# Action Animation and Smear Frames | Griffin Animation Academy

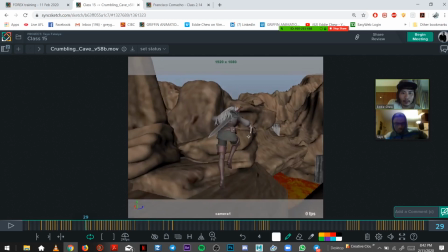59:11 So here, you could add in white.
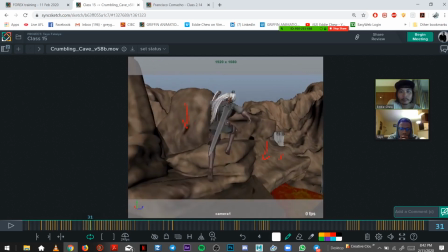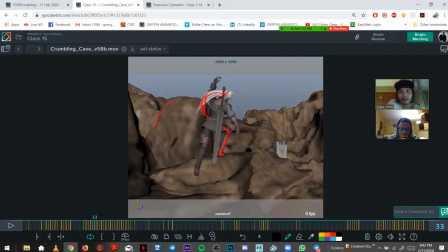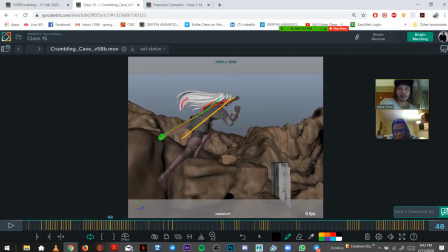59:42 You know, sometimes I might go overboard, but I like it.
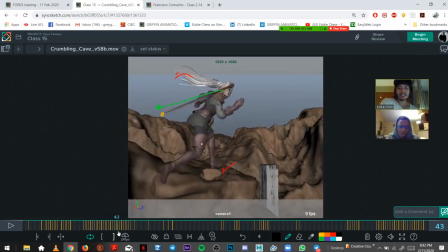59:47 So it's up to you how much you want to put in. So yeah, that's a nice quick move, and it feels good there.
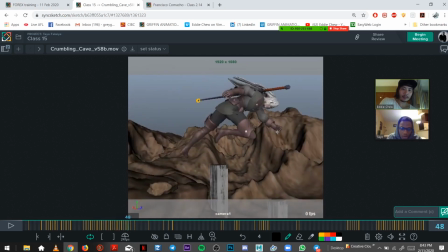59:56 And then this again, so I'm coming across. Is like a good spot for it. You could probably open the hand here actually. Start to open it.
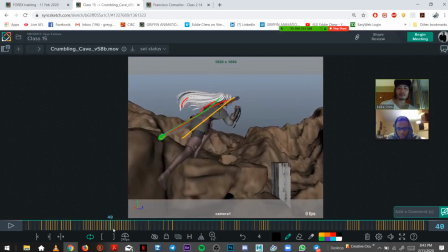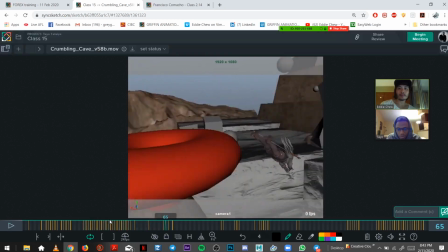You'll probably add in actually on the drop here.
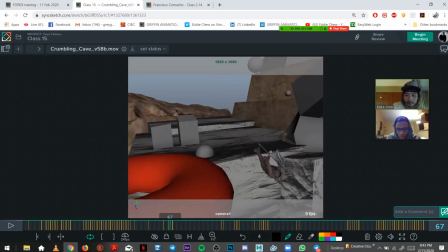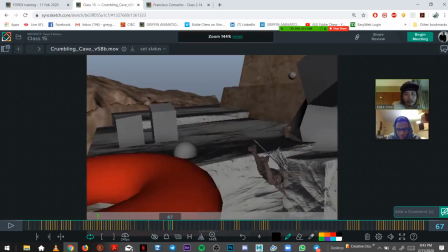60:34 So right here is a good one. So if I'll use blue.
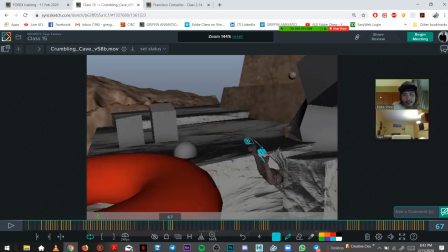60:51 So maybe like see the end of a shoe kind of shape. Gotta use white.
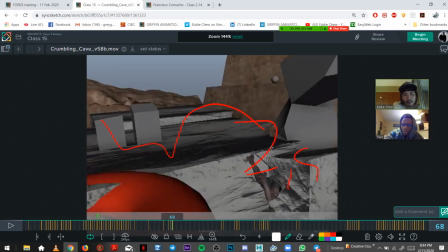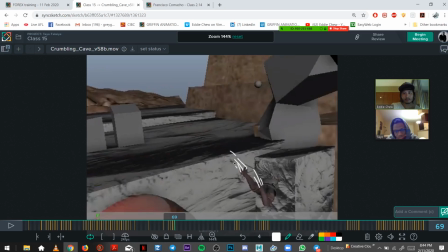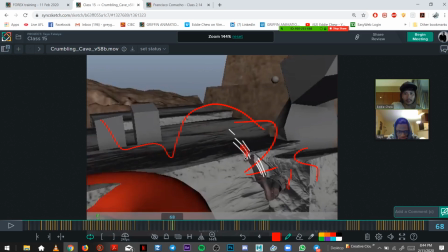61:17 And this one's a big move, so you might get a bit of shape from a shoe and a leg.
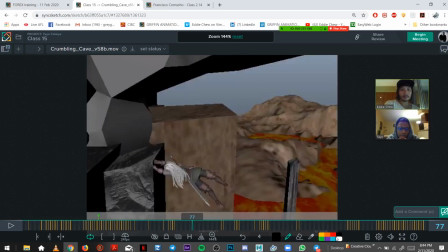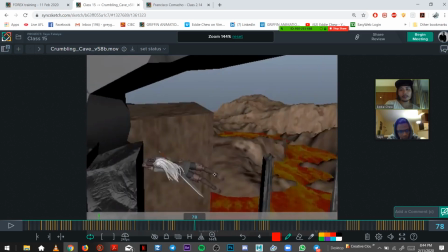61:35 And this swing is pretty quick, so maybe a couple of lines here.
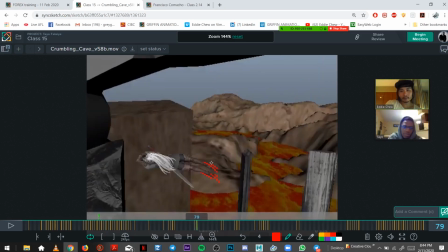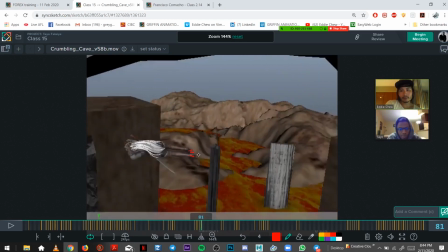61:48 Fade it out.
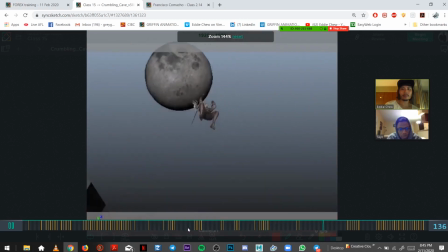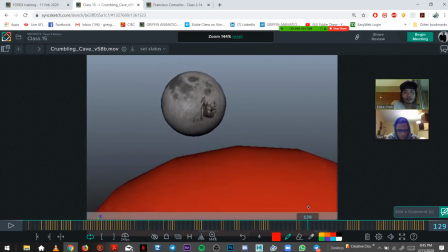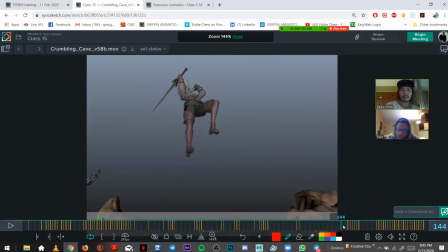62:08 Probably at the top you wouldn't have any, but as it builds up speed towards the bottom here, maybe
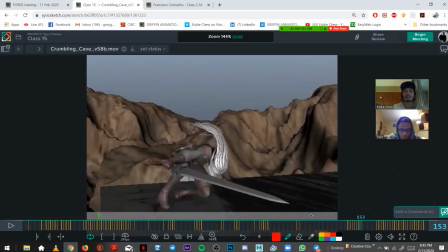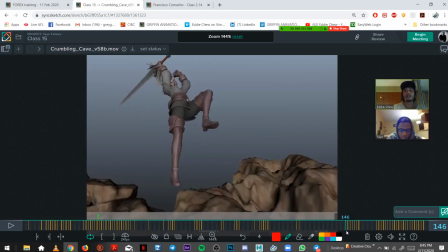62:24 around here, that one you would. So you plant a fist there.
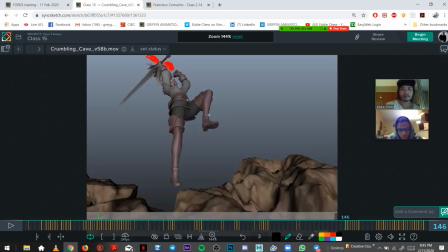Maybe a couple here. Starts to build.
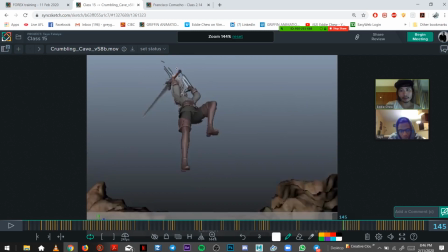63:04 Some white.
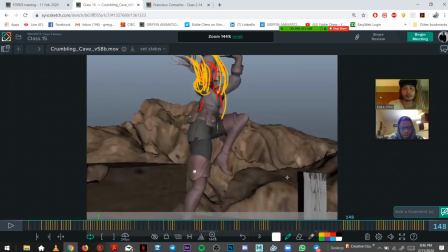63:12 And yeah, after you put in these poses, you'd add in
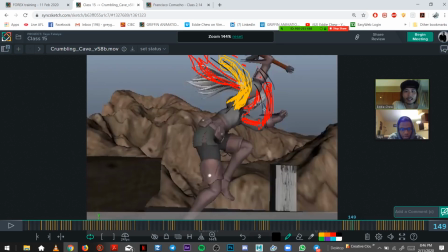63:19 some nice lines here. You might even add in a clean shape of the arm coming up.
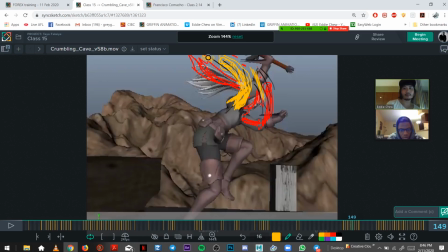Hold on 1 second. Hello.
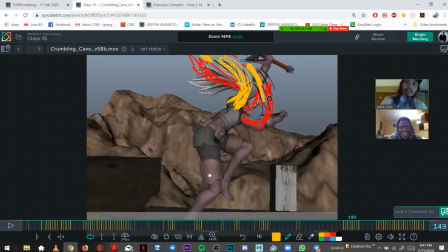63:54 Say hi to Teo. He is, I think, 8 weeks, 8 to 10 weeks. Yeah. He's a little fella.
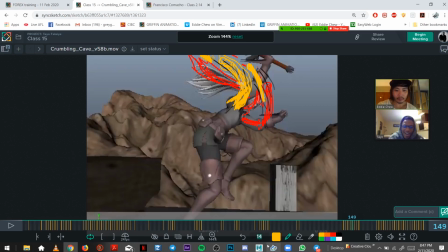So yeah, he'd have a couple of cutouts and some lines, and then the same thing coming down here.
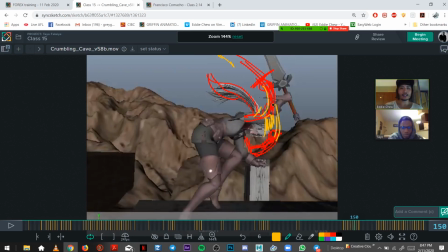64:29 Maybe a cutout here, cutout here. Maybe some lines coming off the body.
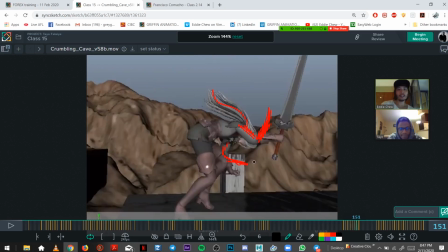64:47 Because here it's pretty quick, so you can get a little bit more detailed in it.
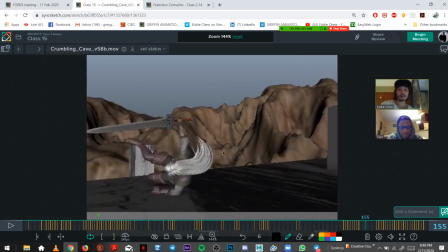64:53 Coming off the body. And even in this roll, you can start to add in some
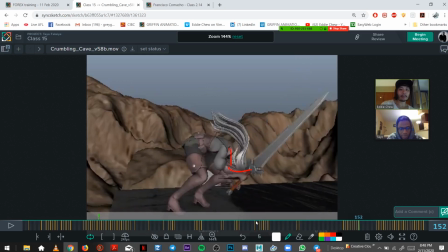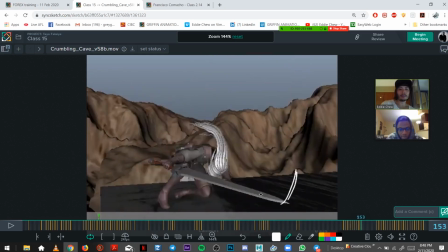65:07 on the sword.
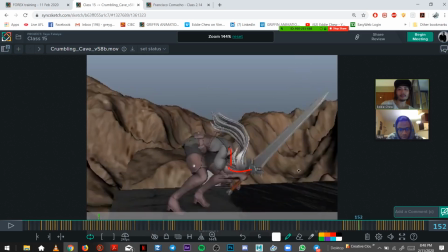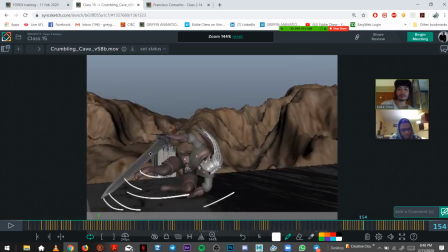I think the sword would be best here, just because it's the biggest piece. Yeah, so if you start hitting all the limbs and,
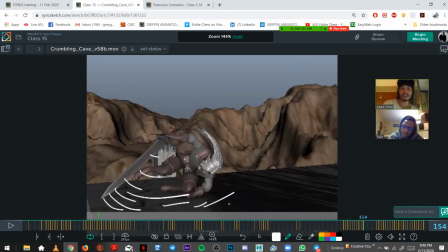65:31 you know, cutting out every like leg and arm here, it'll get too just complex. So probably just hit up the sword here, and I think you'll be good. Could always do a cutout here.
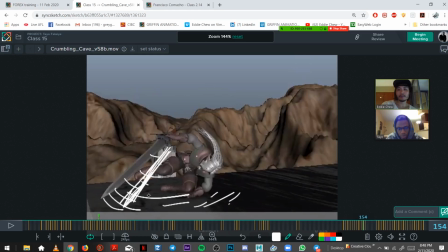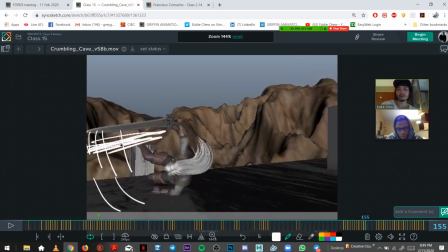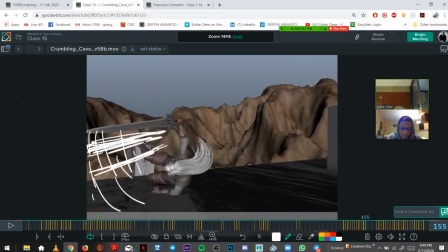66:15 you're wet. What happened?
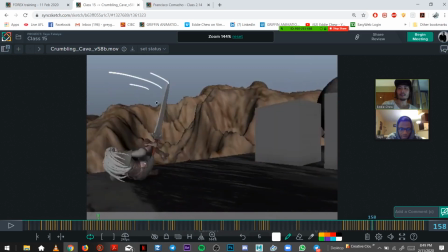Oh wait, you need to finish this sword arc. So it's spinning around. It has to.
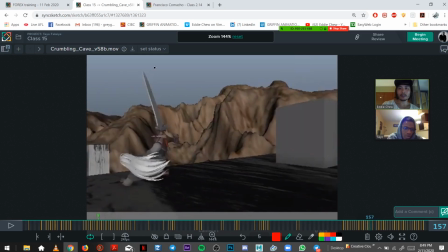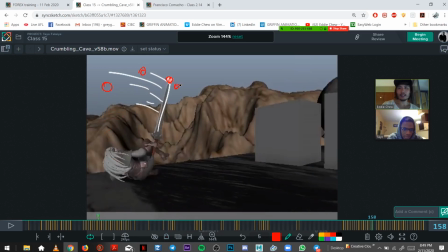66:48 Essentially, if it does that, you need it to at least come around if you're going to go back. Yeah, it just needs one frame as it comes around, and then
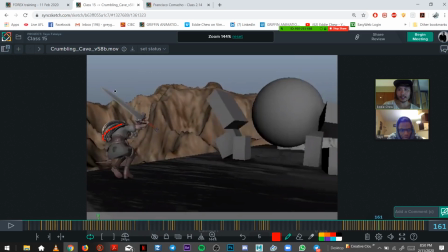67:10 one there, and then go into that.
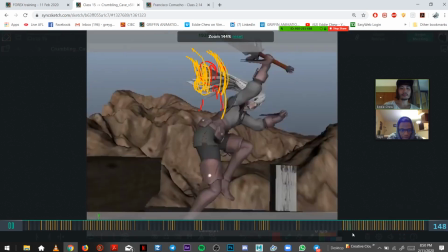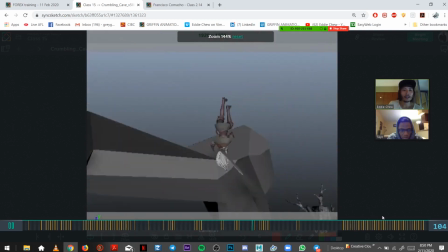67:23 Yeah, those are the main spots, I think. So,